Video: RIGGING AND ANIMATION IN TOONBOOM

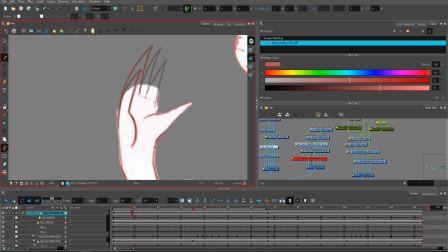It's cool because you can in Toon Boom draw behind on raster drawings I
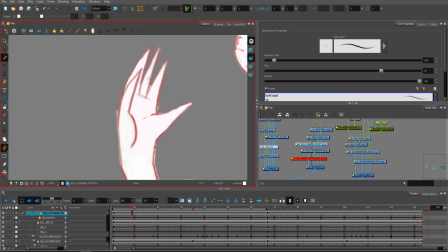love that so when I'm filling with white I'm drawing behind so that's why I'm not
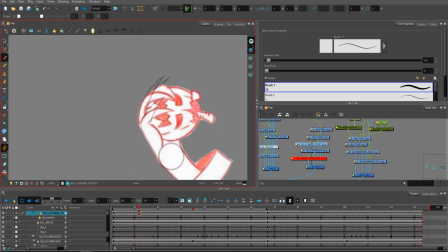Messing around with my outline. I decided to make one more in between
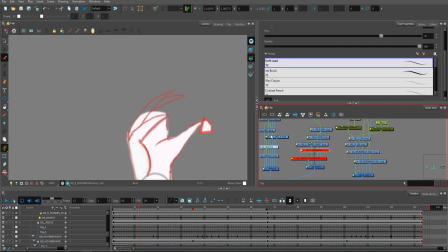Just to have a little smoother motion in the catching ball animation
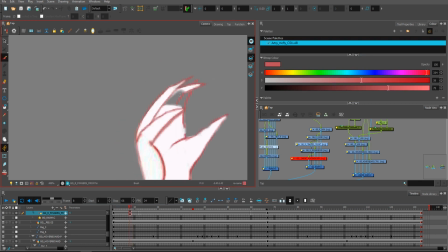Okay, just a little additional fixes and And that was
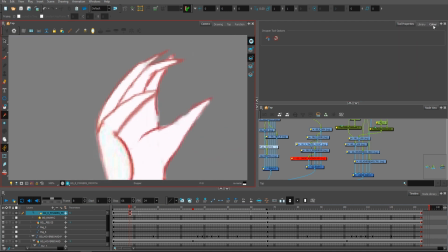pretty much it for the hand,
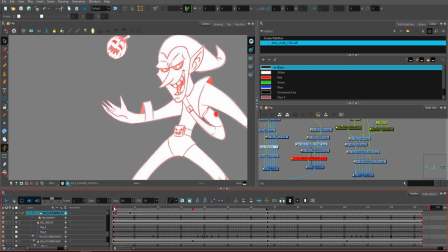for the entire animation I have to say I'm very happy with how it turns out, as you can see,
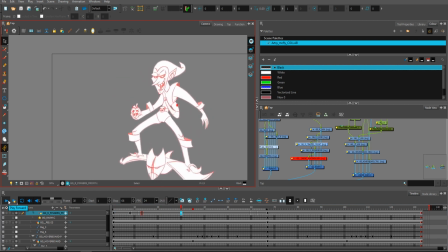little cool motion I decided to add effects
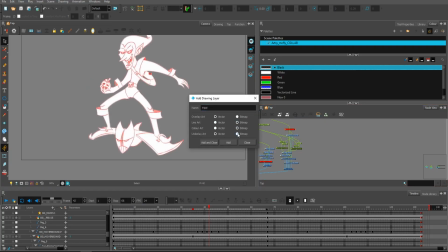and just a little bit of kind of smoky,
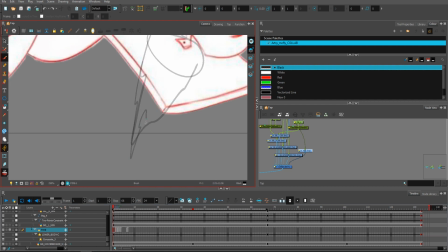flamey thing at the bottom To stay consistent with the style I had to do it on raster drawings,
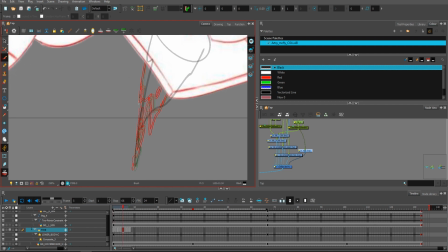but I hate sketching on raster drawings So I sketched it with vectors and once I did that on the overlay layer,
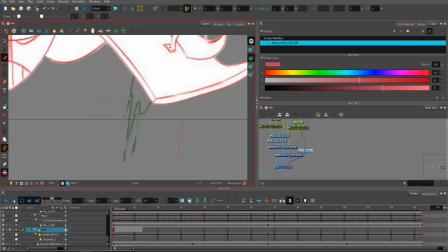I just simply sketch it on the line layer What's cool in Toon Boom is I can actually have on the line layer just rasterized drawings and on the overlay layer my vector drawings and it's pretty pretty cool and yeah just the results here.
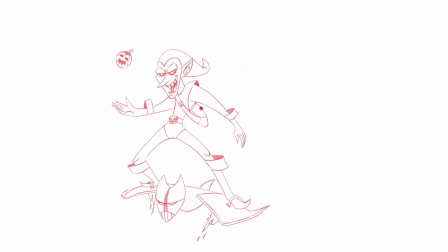I hope you enjoyed it and well have a wonderful day. Cheers!